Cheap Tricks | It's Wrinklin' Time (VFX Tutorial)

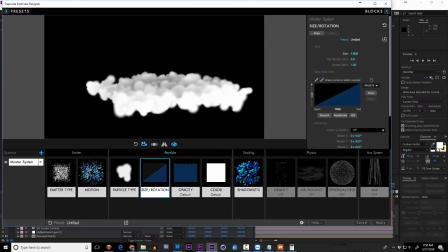[8:20]
I placed a box emitter right on the ground that spit out some cloudlet particles with shadowlet settings enabled.
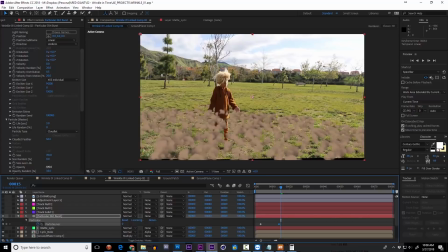[8:27]
I added a little wind so it would kind of drift up, and turned the opacity way down so it was pretty subtle.
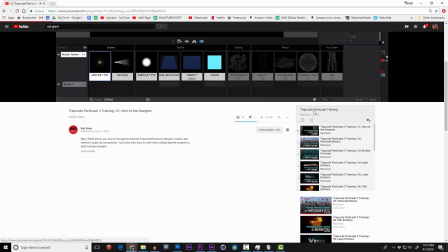[8:33]
Now, if you're new to Particular, I highly suggest checking out Harry Frank's in-depth series on this plugin and all its features right here on this channel.
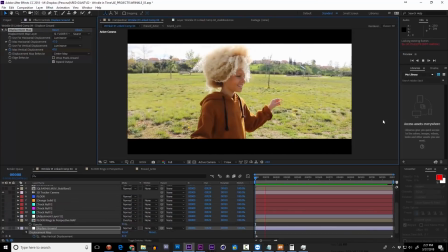[8:41]
So in summary, playing around with the displacement maps can give you some really cool effects without having to do a whole lot of work.
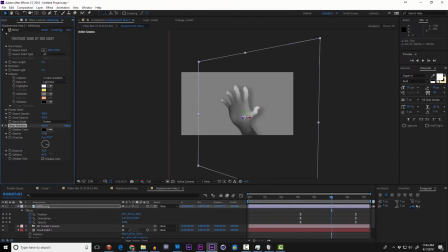[8:48]
You could even use your displacement map to aid in the shading of something that you create. I mean, there are some really cool things you could do using this technique.
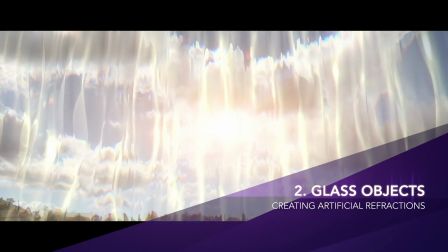[8:56]
Now, let's move on to section 2, that glassy curtain effect. It was actually really simple to create with Trapcode MIR.
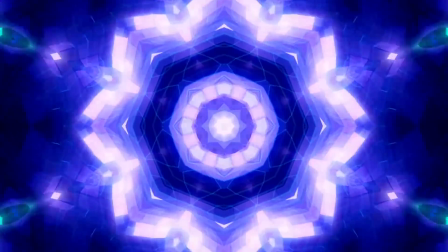[9:04]
MIR is a very fast plugin for rendering these 3D sheets that react to the camera.
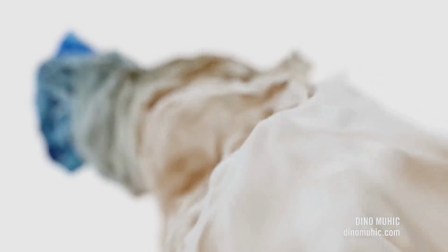[9:10]
They can be affected by fractal noise and used for motion design or lots of other things.
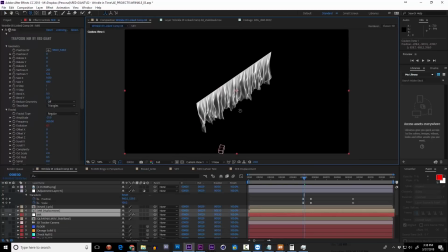[9:15]
In this case, I was going for the look of some theatrical curtains that would kind of wave in the breeze.
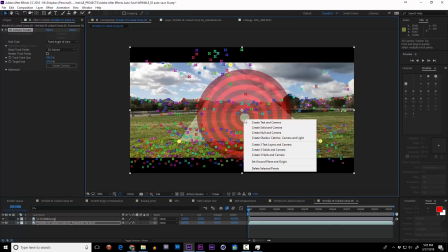[9:21]
Once I'd motion tracked my footage and created a camera, I added MIR to a solid.
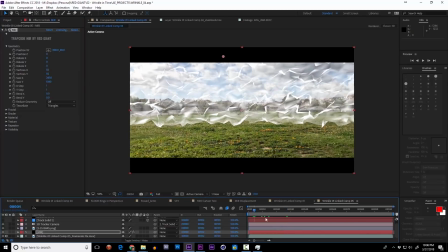[9:27]
I adjusted its position, made it taller and wider, and then upped the vertices to add some better resolution.
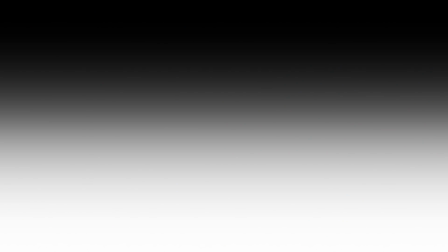[9:34]
Then I pulled in a comp that had a gradient ramp that was black on top and white at the bottom.
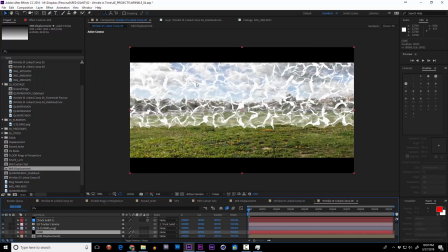[9:40]
Now this layer can remain hidden within the comp. Under the fractal settings in MIR, I can select this as an amplitude layer,
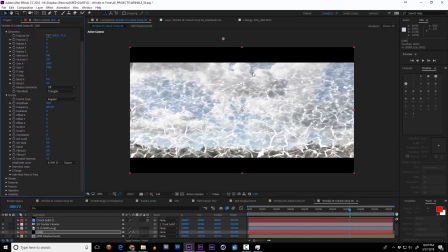[9:48]
and you can see that the map is working as a multiplier for that fractal distortion pattern. The ripples become almost nothing at the top, but the bottom is still nice and wrinkly.
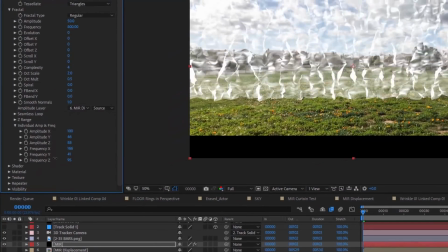[9:59]
By opening up the individual amplitude and frequency, I can dial down the frequency of the Y channel and end up with something that looks more like draped cloth. You'll need to play with these settings as there are really infinite combinations, and your eye is probably searching for one.
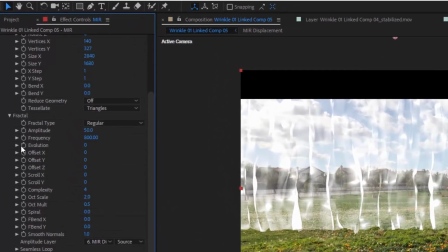[10:15]
Now, just like any good fractal-based plugin, MIR has an evolution setting. You can click and add keyframes to this, or you can alt-click and add an expression.
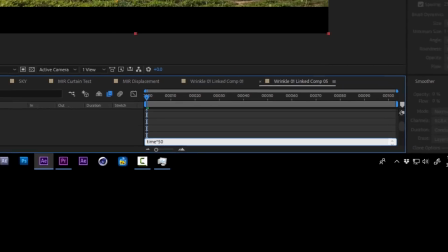[10:23]
I'm going to type in time times 50, which will cycle the evolution 50 degrees every second.
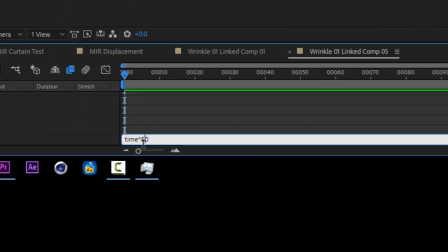[10:30]
At first things were a little bit too fast and wrinkly, so I slowed down the expression and also simplified the fractal.
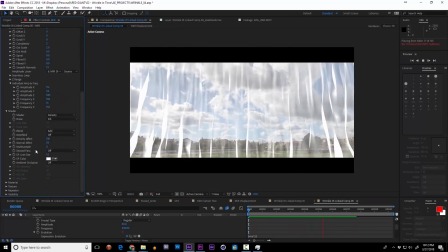[10:39]
Now I'm really liking the motion of this thing. In the shader setting, I'll switch the blend mode to normal, and the result is great.
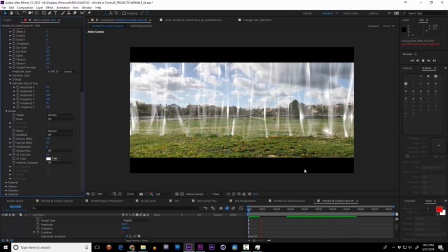[10:48]
It's a really quickly generated but beautiful curtain. These little spectral highlights and all, and I'm just scratching the surface of what MIR can do.
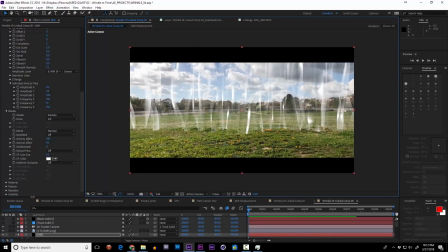[10:57]
I could apply a texture to this 3D sheet, play with the lighting settings, but right now I'm really just looking for this quick result.
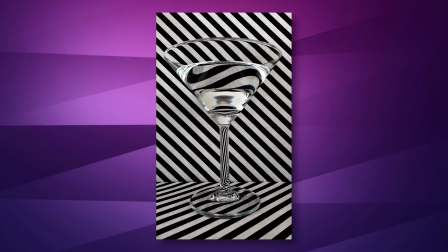[11:03]
Now when you look at a transparent object, there isn't a lot of apparent shading on it. Usually just those spectral highlights really come through.
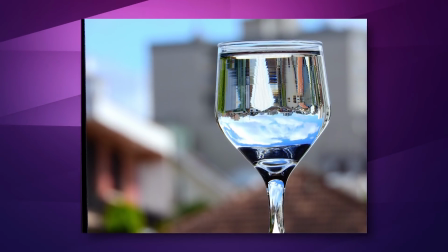[11:11]
One of the more visually informative things about glass is its refractive properties, meaning how it scatters or distorts the light passing through it.
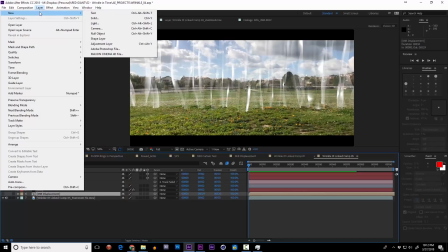[11:19]
Now I could use a displacement map to simulate this, but I've got something even prettier. It's a universe plugin called Prism Displacement.
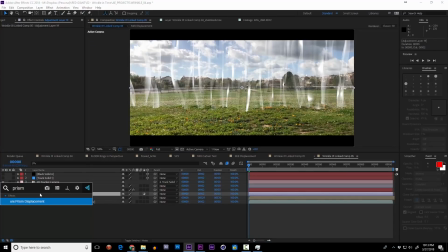[11:27]
I'll apply that to an adjustment layer behind the original MIR layer.
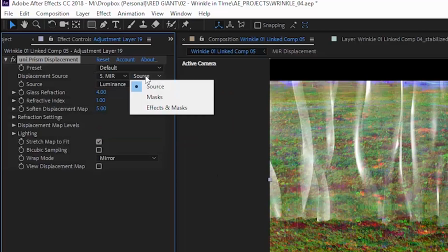[11:30]
Select the MIR layer as the displacement source, and then tell the source to be the alpha channel pre-multiplied with gray.
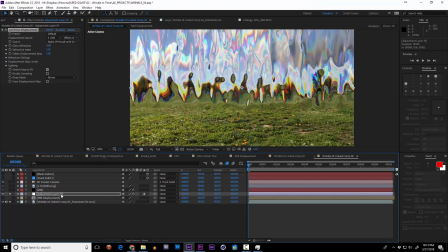[11:37]
If I solo just the prism displacement effect for a second, you can see that the default result is this really cool wobbly glass-looking surface.
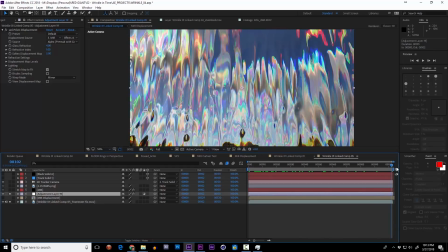[11:45]
In fact, there's a setting called glass refraction within the plugin. The prismatic effect is that there's some built-in chromatic separation between the colors,
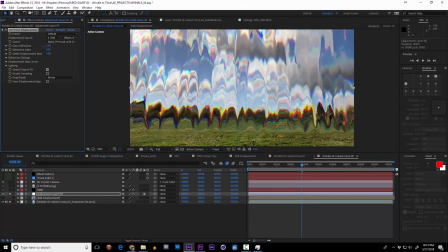[11:54]
so up close there's this kind of rainbow effect visible in the highlights, similar to looking through a prism.
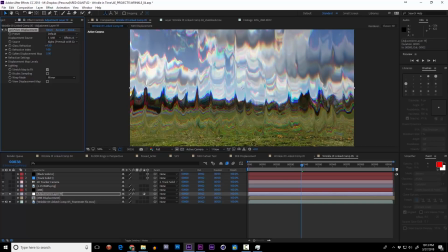[11:59]
Playing with these settings allows you to get the glass and refractive property you want in your comp.
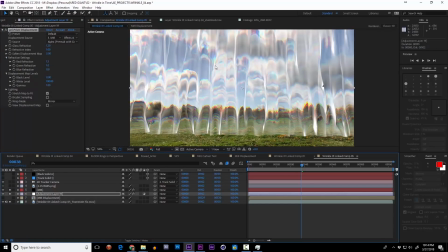[12:05]
Turning the MIR layer back on, we now get this delightful combination of a glass-like distortion and some cool highlights in the shape information from the MIR layer.
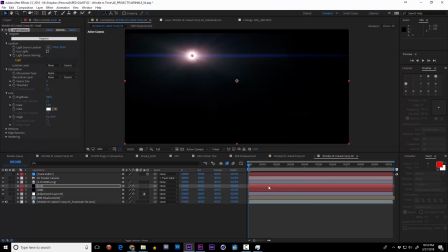[12:14]
I added a null light factory on top of everything and attached it to a 3D null through a handy expression.
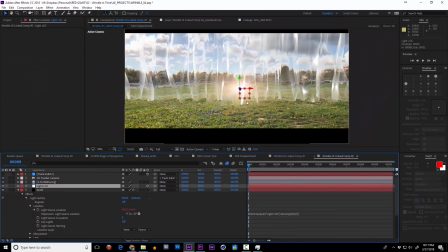[12:23]
You can also tell null to track some 3D lights and get a similar result, I just didn't happen to here.